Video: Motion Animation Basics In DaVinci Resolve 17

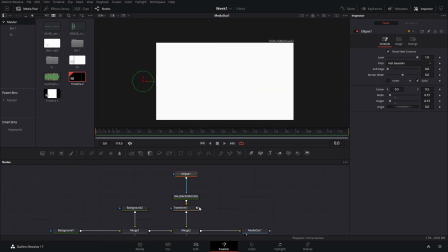238s
these it does not look like it's rotating at all right okay now the next thing that we need to do is we're going to add the keyframes for the angle and for these we can just add the keyframe right here and then here we can just do minus 360 and if we look
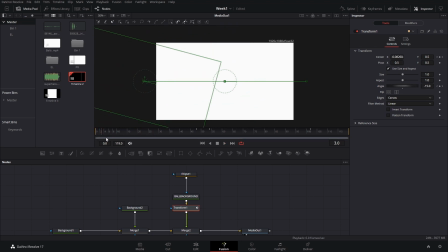255s
at it we will see the ball rolling and will be just one complete roll if you use 360. if you do these times two then it will be two two rolls two full rolls so it really depends
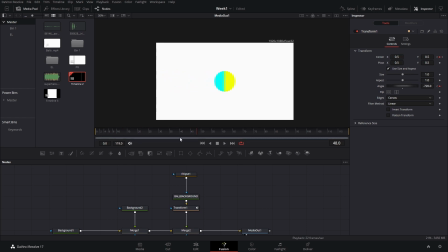271s
on how you want this to look like it's all about playing around and see what looks fine in this case I like it better when it's just one so we're gonna leave this at minus 360 and then after the pause we're gonna start at minus 360 and since it's going the same direction we're just gonna do again here
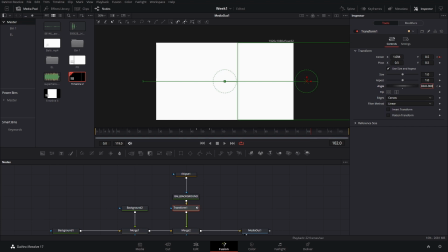291s
minus 360 or times two it's the same and it will be minus 720 so it will roll again and rotate the same amount now
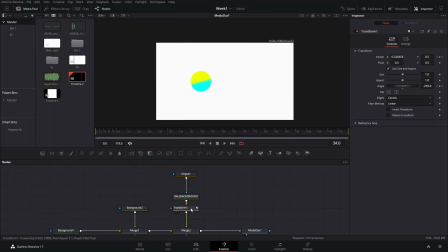304s
how do we make these look a little bit more realistic one of the things that we can do is add a little bit of motion blur so for that we're going to go to the settings and then motion blur and then play around with the shutter angle i like it to leave between 30 and 80 and if you have a strong
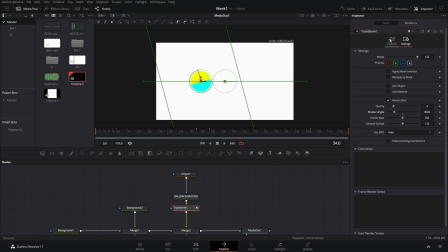320s
gpu you can increase the quality right now i'm recording so i'm not going to increase that otherwise it's going to take too much of my resources now that we have that what is the next thing in the example that you have you saw that there's a drop shadow so for that i'm going to press ctrl and space we're going to open
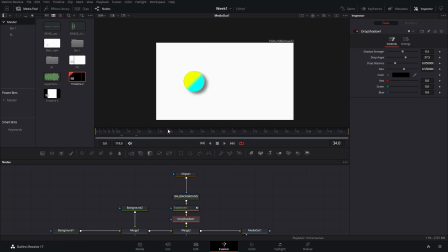334s
this menu and we're going to add a drop shadow now this doesn't look that great because it's just sort of like if there was a light right here in front what we want to do is to make it seem that there's a light coming from the top for that first
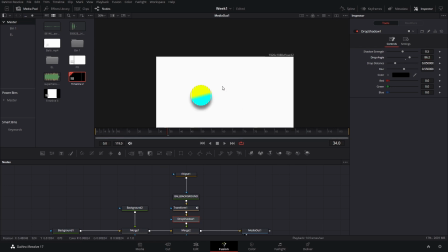348s
we're going to play with the angle so that our drop shadow is right here then you can play around with the distance a little
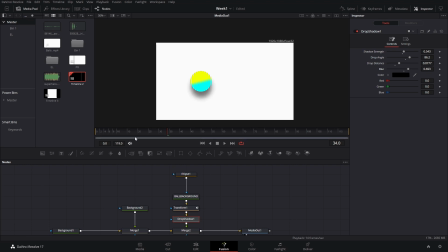354s
bit and we can also play with the shadow strength and the blur now that does not look great yet so for that to make it look how we want to we can add a poly line here or a polygon i'm sorry and we're gonna actually can come to the middle right here and
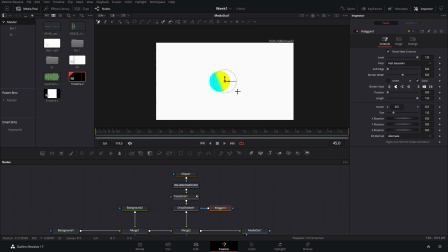372s
we can we can first right click here and remove the the keyframe otherwise it's gonna adapt and move every time and we're going
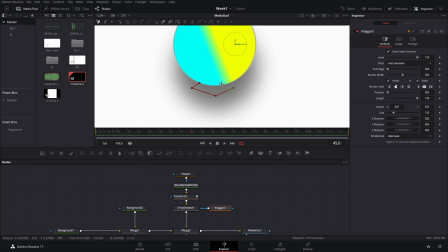380s
to go here and try to create a shape around the bottom part of our ball right here and if you want it to be a little bit more circle you can just place this circle right here with all of them selected so it's going to be a little bit more circular and we can adjust these little
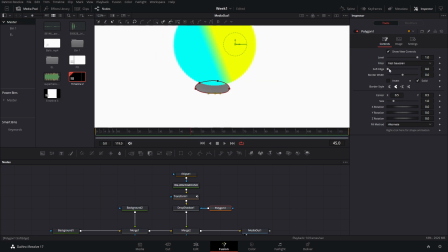397s
points right here we can invert it back and then we can add a soft edge so that the shadow is not that sharp in here.
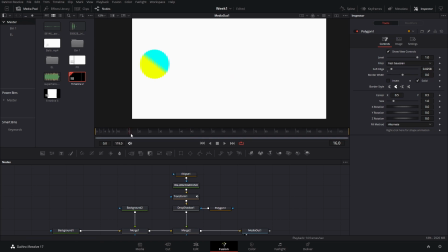408s
Now that looks interesting and looks like the ball is moving but what happens if we just press play right here?
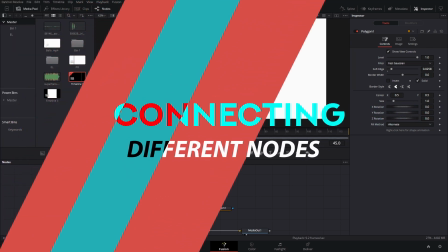415s
You'll see the shadow it's only seen here because this polygon is not moving.
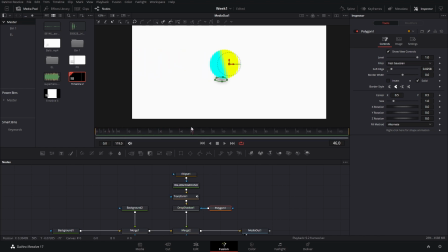420s
Now you can try animating it so that it moves at the same time as the ball but the easiest way is actually to just right click here where it's the center and then we're going to connect this to the path position which is the same path that we have created here with the
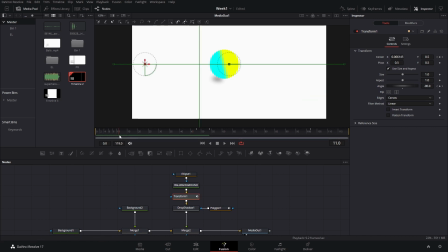437s
transform keyframes here so now this same polygon is going to move with that path and then we will see this shadow moving
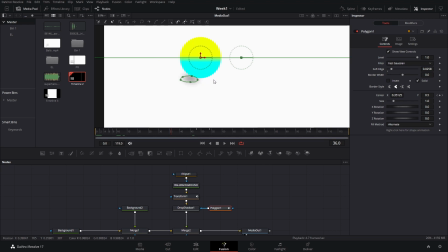446s
at the same time now if you see this a little bit weird right there is because we were not at the complete center when creating this polygon